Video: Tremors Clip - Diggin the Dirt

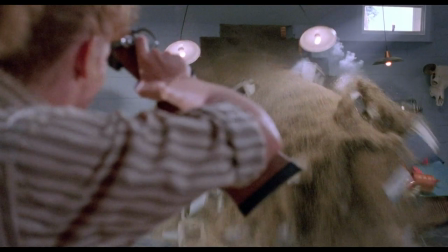[0:01]
We had an idea for the sequence in the basement. Half of that room was built in miniature. I mean, it was built full size, but it was also built in miniature.
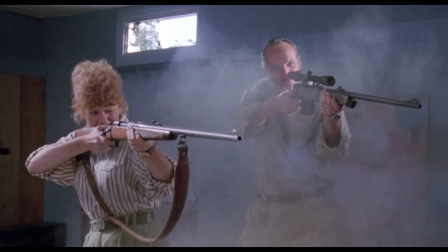[0:11]
And you would cut from Michael Gross and Reba firing, and then you would cut to the miniature, and then you would cut to the full size, Gramoy. And I said, well, you know, there's another way we could connect the shot rather than in cuts. So I suggested an idea. I said, why don't we start on Michael Gross with the gun,
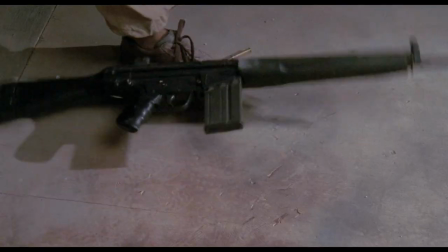[0:30]
and we pan off of him onto the miniature while Match would do a cut in the middle of the pan. Well, they were a little afraid to do that with the actor. But I suggested, why don't we have him drop one gun to go get another gun. Later on, we could get the same boots, the same shoes, and the gun, and the same piece of floor.
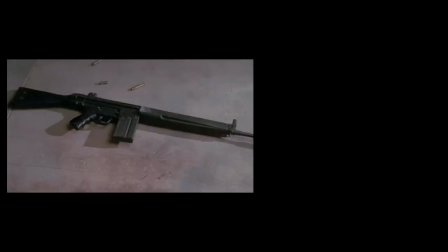[0:50]
We shoot it at our shop, drop the gun, pan off of it, and then pan onto the miniature, which was only a few feet away, that was a way to make it look like they were right there in the room, without an optical.
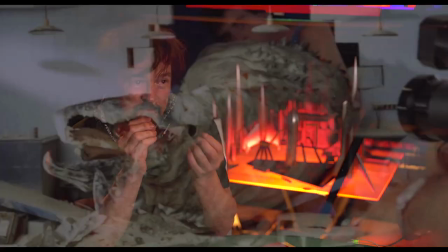[1:01]
So we were trying to come up with ideas that might avoid opticals because it's more expensive, and we weren't quite set up to do opticals yet. Actually, it was at that point where we started talking about opticals that I suggested Gene Warren do some of the shots.
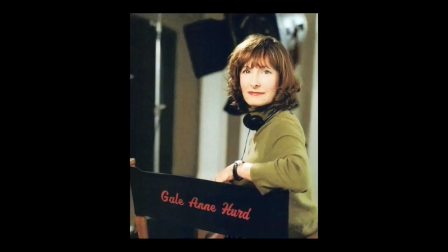[1:17]
did a lot of elements on Tremors knowing Gail Ann Hurd from the first Terminator and many movies with her after she came to us wouldn't say to do any fix-up work because most of the work that was done in Tremors by the Scos holds up today but to try and spice up a few things for instance when he comes through the wall and the husband and
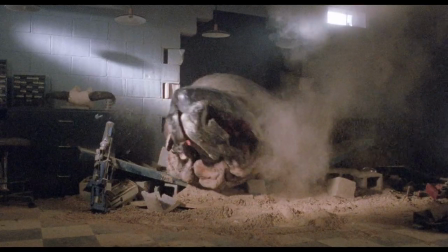[1:44]
wife is just blowing away at him shooting him up shooting him up we just add some more bullet holes. Without the bullet hits just looks like he's jerking around and he's trying to bite you.
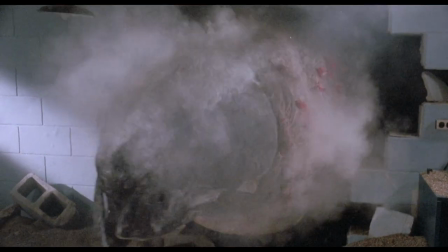[1:56]
Just adding these little bullet hits to him, showing the audience that he's being hit and nothing's happening.